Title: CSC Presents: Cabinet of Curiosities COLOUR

When we lit it, we were sort of working towards a certain color separation with an eye towards,
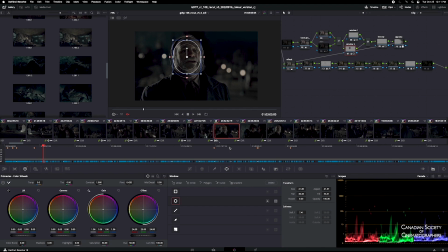20:44 playing with different tonalities in black and white. And it's interesting how, we work with that in this color version as well. Are key, and that sometimes increases the ratio, but it adds a bit of a different feel,
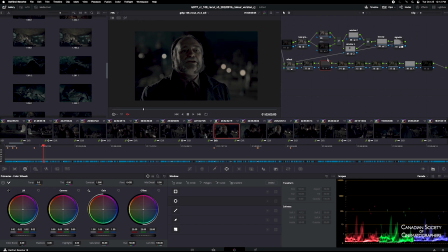21:00 with those two things in play here. Let me do this again this way, so that's a before and after. The other part of this recipe is the grain plugin we're using is on this episode, it's Film Convert Nitrate.
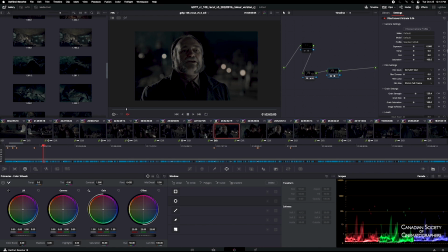21:20 And this is something Mike Reagan, who did in a different episode, introduced me to and pushed me to using on a different movie we did together before this series, this film Luma control.
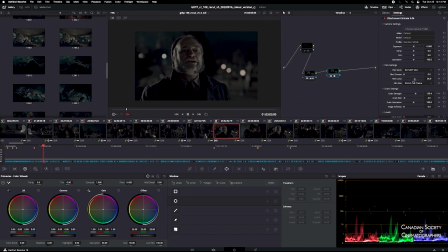21:32 So I have the scopes up here. You can see what's happening here with nothing. It's perfectly fine. And you may be able to, just manipulate with HDR controls and log controls how much you're compressing in the low mids here.
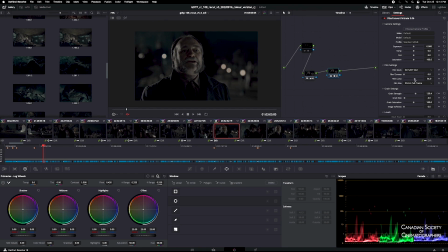21:56 But the slide is like compressing the mid-tone blacks and bringing up the blacks, much like a film print would do.
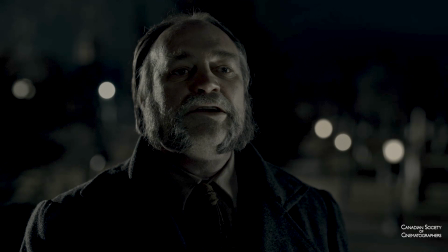22:08 It just did something nice to the curve of the image that I used as part of the look here.
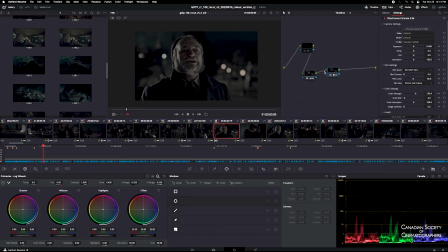22:15 And then the other part, of course, is the grain. So without the whole thing on at all, and maybe, I don't know if you can be able to see it
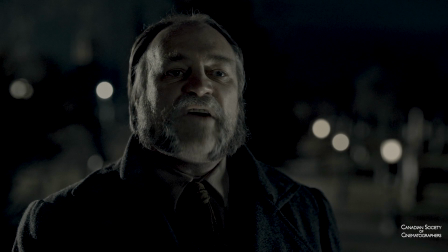22:24 play the grain as much as it is on the SDR version, because the way we're recording this off the screen, but I think it added something nice.
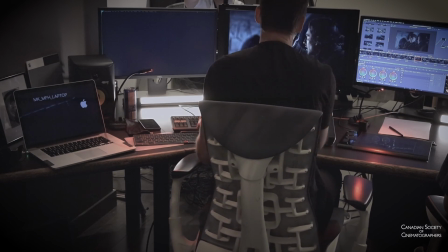22:33 We see it in the highlights a lot in this stuff.
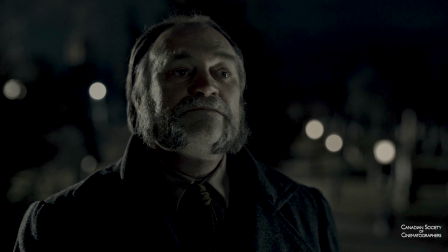22:37 It has different controls for the highlight grain compared to the, shadow area grain.
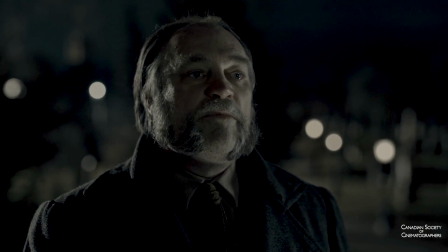22:44 And we talked a bit about, how much do you put in and still be able to see it?
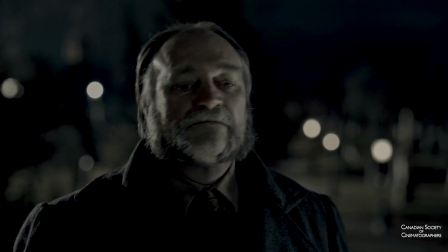22:51 Because with compression streaming for Netflix and streaming and, versus one day we'll see the light of day on Blu-ray or something like that. Right. And it's going to be different effects that are going to work for or against it.
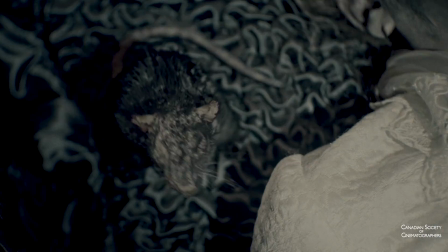23:03 There's one of our animated rats. Yes. And again, we're talking about VFX.
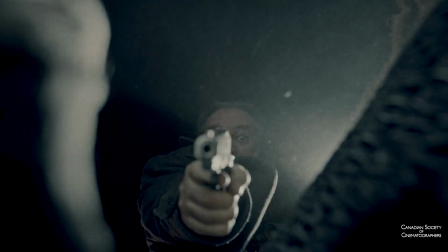23:09 Great job on these. Fantastic.
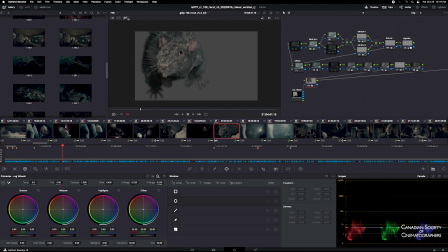23:12 This is one of the times when, we got a good mat for this, because we, needed to be able to manipulate, knowing ahead of time we might have to change the brightness of the rat. This being monochromatic initially, the lighting of this entire episode was sort of designed for shades of gray.
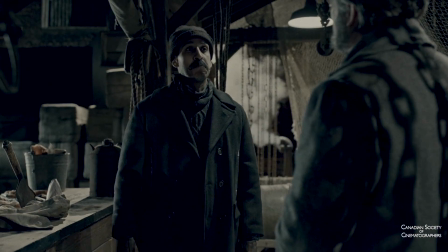23:36 And it gives it kind of a fun, contrasty look. And adding that little tweak of color into a lot of things is interesting as well.
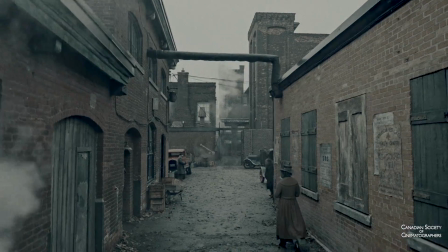23:43 This is a great scene. And here we used a bit of shading to draw the eye to where he was walking.
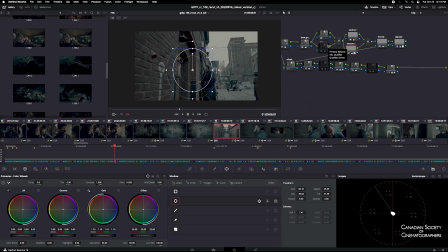23:51 Yeah, we had to do a bunch of things here to make sure we were highlighted, just adding, because his head's down, just getting a little hit there. Mm-hmm. But we worked a bunch on the interior of this, something we're calling the split tone look.
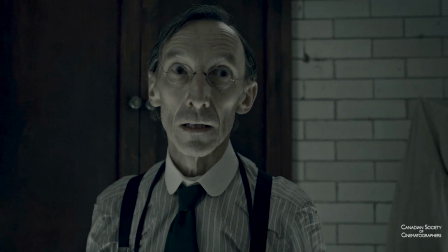24:07 And you're still doing the mixed color temperature look without having to, add more color on top of it.
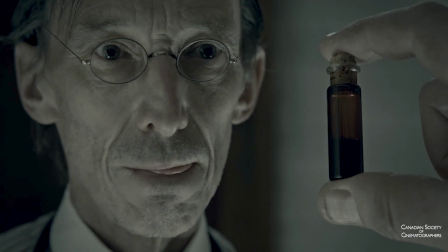24:15 Right. Skating the line of how much color you're putting into the blacks is always a nice way to be able to get that color separation.
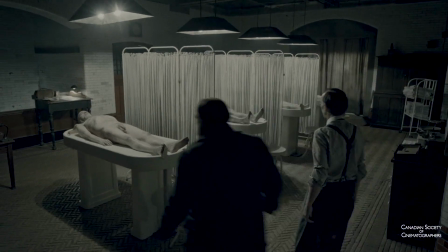24:24 However, the more black you have in the shot is when you get to dark scenes,
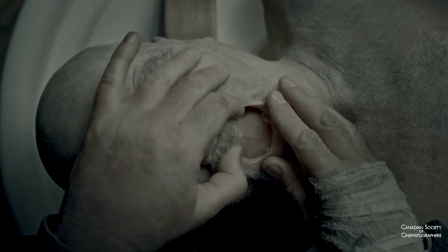24:28 then it looks a bit solarized and cartoony if you go too far in that direction.
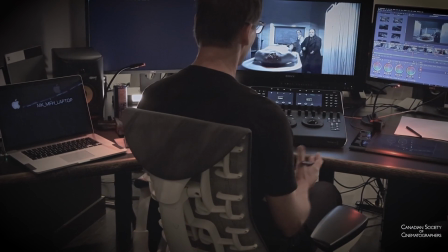24:33 But that's the recipe, if anyone wants to know, in terms of how you make it look interesting
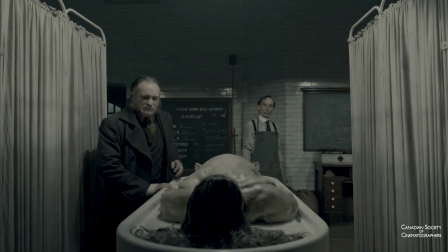24:44 without just having an almost black and white image. Right. You're trying to add something there that isn't there. Subtle bias.
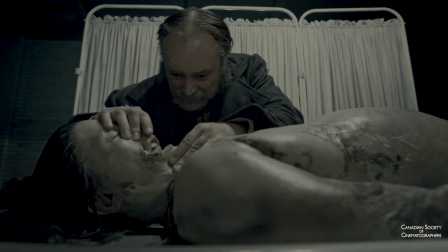24:53 It's exactly, maybe that's the easiest way to explain it. This is so gross. A big story point is he's trying to steal gold teeth and everything, and we had mats made to make sure.
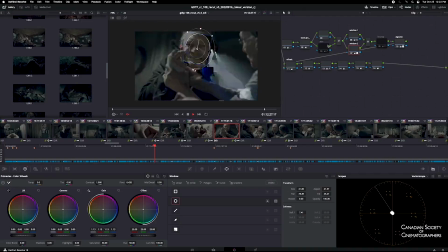25:07 We started off just keying, then we did it on some of the shots. We had to key the gold and make everything else less, but in the end we went to VFX with some of that. There's this great shot that I think is one of Vincenzo's finest moments,
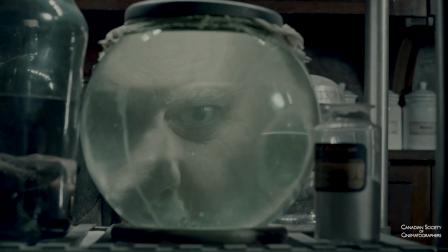25:24 where you see we had to spot a few different goldfish bowls to figure out exactly the right magnification to get this
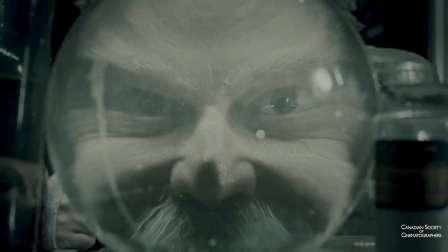25:34 saying it all without saying anything. It's in the slightly image. Grinch-like. It's great.
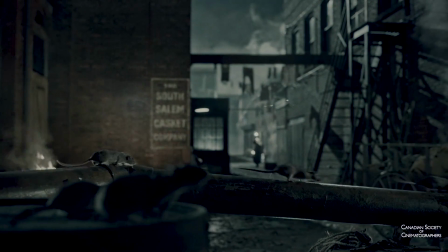25:39 And then rats in the foreground, fantastic. But here's another situation where, you know, we used mixed color temperature
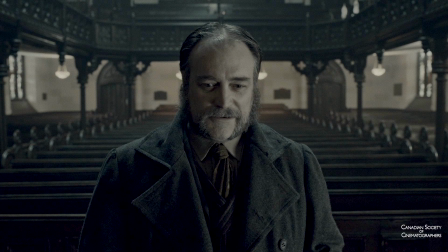25:49 within the church, and, you know, again, you finding a tiny bit of balance between those using the warmer and the cooler lighting.
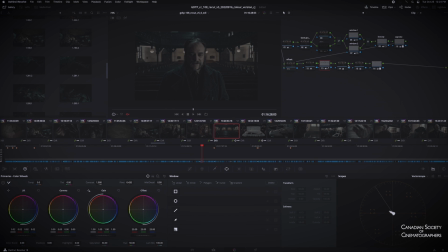25:57 Yeah, we're doing a bit of, again, highlight key changes here. But here, you know, I think this background, we want to emphasize this whole, getting the warmth. I think these didn't match or something, so we had to do some work to just emphasize a little bit of the warmth, so that makes the cool and warm dichotomy kind of come out a little
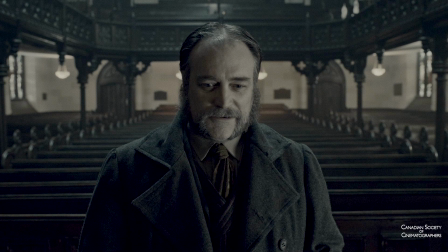26:21 bit, right? And then, even though as subtle as it is, just the reflections on his coat, you know, now it comes from a balloon light up above, yeah, which is a different color balance.
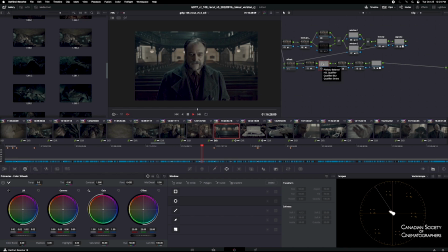26:29 And then just punching that highlight a little bit stands it out. And then I think we also have our kind of detail punch there. It really brings out the catch lights in his eyes. There's one.
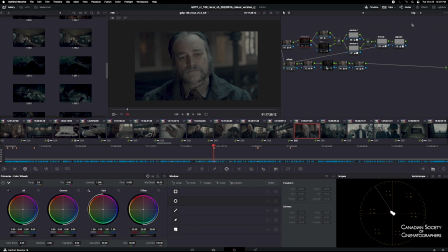26:47 Again, that's the same, if we dissect it all down and also take off our film grain, you know, bringing it back in. So that's another great moment.
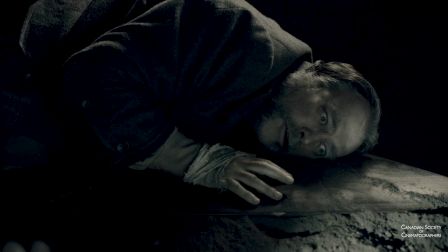27:06 It's like, you know, you could just do it with contrast, but suddenly doing,
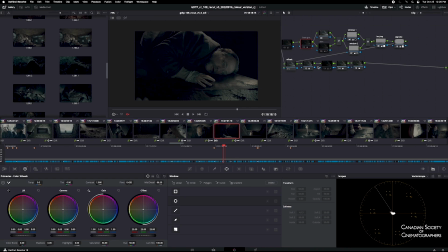27:13 you know, we're sharpening, but then we're also diffusing highlights and giving it a bit of a kick.
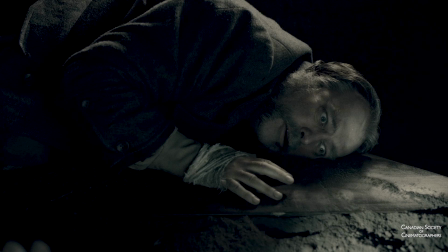27:21 It gives it a bit more of a, even though that's a lamp, it's a bit of a moonlight vibe, you know. Yeah.
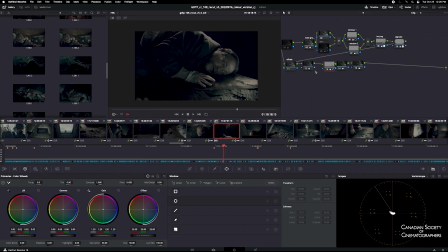27:28 And that lets us get those highlights warmer and still keep everything on that, but isn't that, you know, another color.
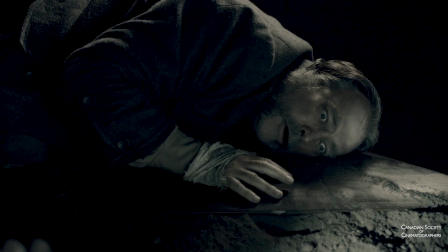27:36 We knew the lamp was right there, so we're just shaping it, get your eyes right to where you want to see, which is the guy's face.
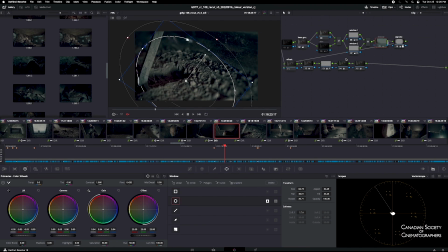27:41 And again, that's, you know, when you're lighting for a couple of cameras at the same time, you know, one thing's going to work better for one angle more than another, and you can balance out the two.
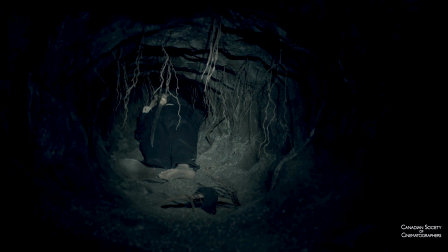27:50 We don't know what's dragging this man's body out there. Again, without getting too much into the story, he doesn't know what's happening yet, but he's got to decide.
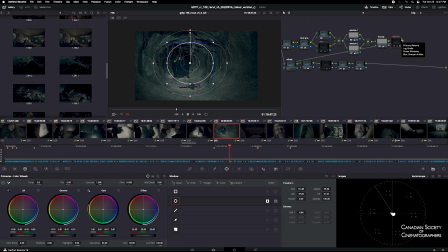28:02 So I think, yeah, we had to take this down a bunch just to kind of. Now we were lighting this with the real prop flashlight, which you know, was again controlled and had a certain color balance to it to be efficient as an LED.
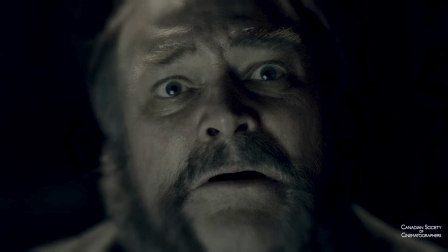28:15 The flashlight was actually blue, right? And the vents that we had built in to light him were orange.
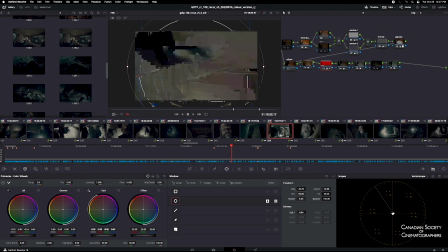28:24 And so again, the plan was initially to be able to use those colors to build a bit of contrast in. But here we are in this tunnel, and we lit the sets were literally long pieces of tunnel with little wilding sections.
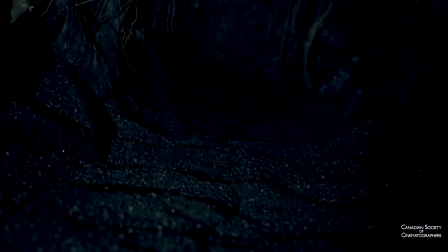28:40 But you know, how are we going to light this? Well, the answer is with the real flashlight.